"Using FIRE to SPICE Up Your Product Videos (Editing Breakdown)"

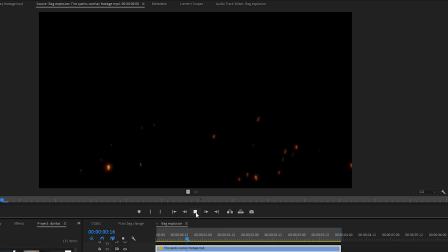4:08 So I searched for some stock footage on YouTube of some fire burning effects, and as you can see, we have this little effect of ashes flying up in the air, which I think just makes the shot looks a little bit more realistic and really sells the effect that it is a fiery hot
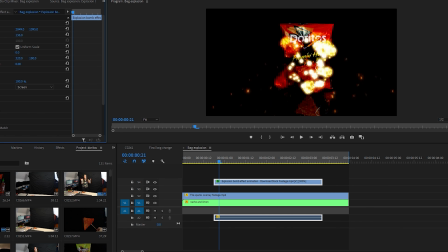4:19 chip. Then I searched for an explosion stock footage clip, and once I found one that I thought looked good, I sped it up and repositioned it and scaled it to where I thought it would look good. And as the chip bag transitioned from the nacho to the lime, I placed it so it looked like the bag was igniting on fire and changing. Now don't get me wrong, using things like stock footage and other little effects in Premiere Pro is a great way to turn boring footage into something more exciting and spicy. But I also do think that there is a lot of benefit that goes for doing things in camera. So something that I wanted to do was actually play with fire. But I am in a very small space, and I didn't want to put myself or my family at risk by accidentally burning my house down, but I still wanted to play with real fire.
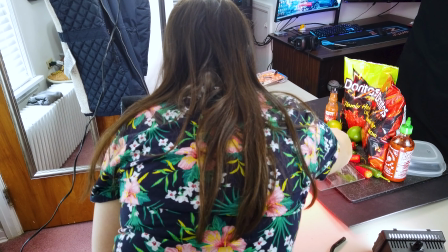4:54 So what I did was get a piece of glass that is actually from my mini fridge, I put a little bit of lighter fluid on it and lit it.
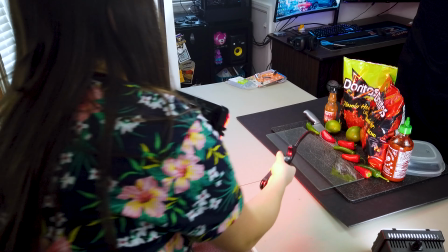5:00 Now the good thing about doing this is that the flame is just going to burn on that piece of glass, and it's going to go out rather fast because it's just lighting on the lighter fluid.
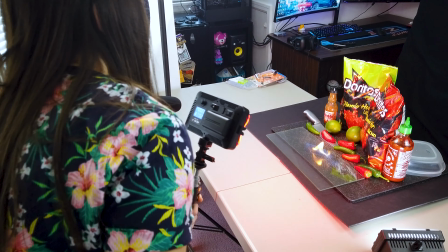5:08 There's nothing else to catch fire. Now if you are going to try this effect, make sure that you are being safe about it because I don't want to be responsible for anything going wrong, but this is an easy way to kind of get some cool looking special effects without having to get too crazy or too dangerous,
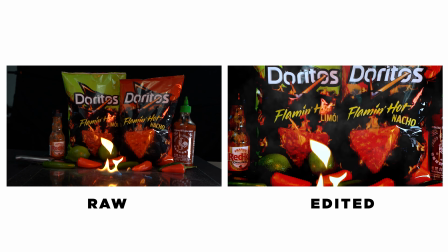5:20 especially if you're on a budget and you're in a very small space like myself. But overall, I was pretty happy with how that shot turned out, and even though it wasn't a huge roaring fire, it still was pretty cool to have real fire in the shot and not have to mess with stock footage. Something else that you might have noticed is that I had a shot of my chips rotating back and forth, and I added some flames in the background of that as well to just sell that effect a little bit more. Now you might be wondering how I shot those chips rotating and what I did to achieve that look.
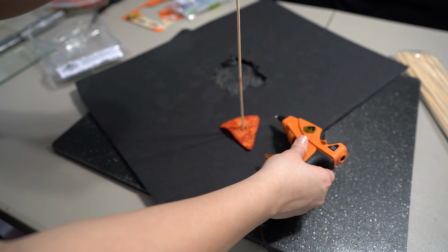5:46 So something that I recommend is that you buy some skewers that I used in the strawberry videos or something similar to be able to attach your chips onto, or whatever product you're using.
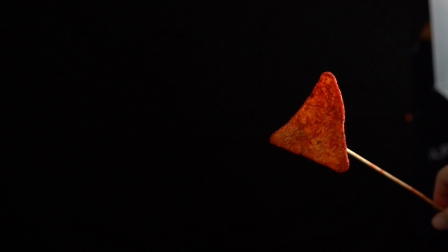5:54 Using things on sticks is really beneficial, and you can see a lot of other creators on YouTube utilize things like this, like Austin Paul when he made his Pringle commercial.
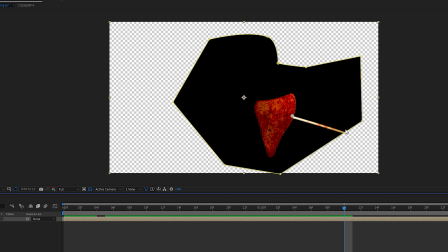6:01 So in order to achieve this look, you're going to want to head into After Effects and import your clip.
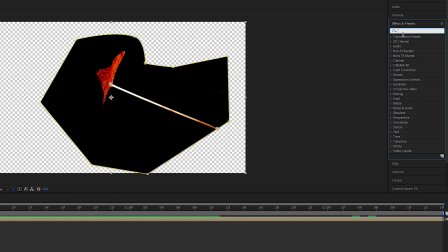6:05 Once you have your clip in After Effects, you're going to go over to the right hand side and search for an effect called Simple Wire Removal.
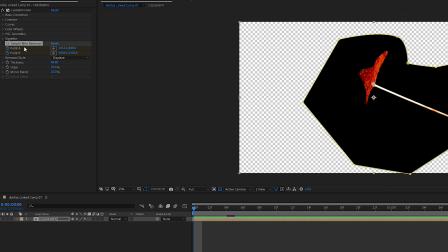6:10 Drag that onto your clip, and then you will see these two little points, A and B, pop up on your clip. What you're going to do is position those points at the top and the bottom of your skewer, and as you see,
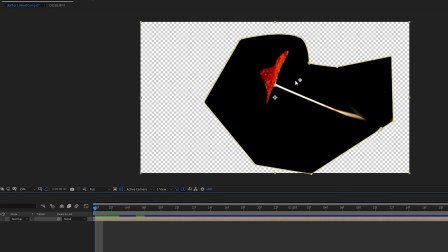6:20 once I increase this thickness over on the left hand side here, it starts to make it disappear. Now you are going to have to go through frame by frame and position this, but if you start at the beginning of your clip and scroll to the end of your clip and do those ones first, it makes the middle section a lot easier and it doesn't take that long.
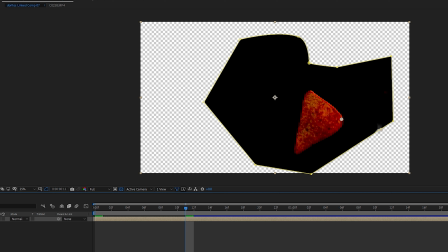6:36 The benefit of doing this is that you don't have to mask around your stick frame by frame, and it's a pretty simple way of removing the stick cleanly without having to worry about cutting anything off of your chip. Now after I removed the stick, I wanted to make the shot a little bit more cool and stand out.
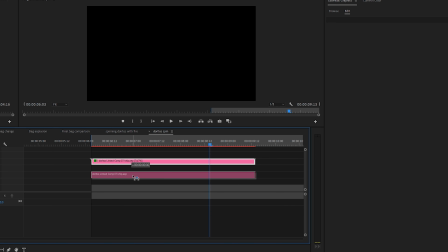6:48 So I imported it into Premiere Pro, duplicated it multiple times, and then just moved the clips around and rescaled and repositioned them until I got them where I wanted them to be.
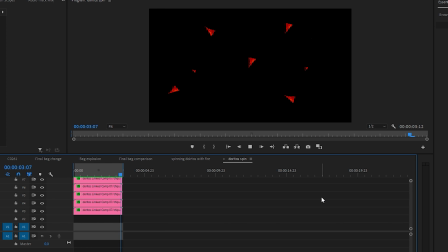6:56 Then after adding some stock footage over top, I got a shot that looks like this. So even if you have a boring looking shot with nothing in the background, you could still add some cool effects in Premiere Pro to make your footage look way better. Well, that's going to wrap up today's video. I do hope that you found it helpful and enjoyable. If you like this type of content and you want to see more of it, make sure you subscribe to the channel, turn on notifications, and click that like button. And I will see you all in the next video.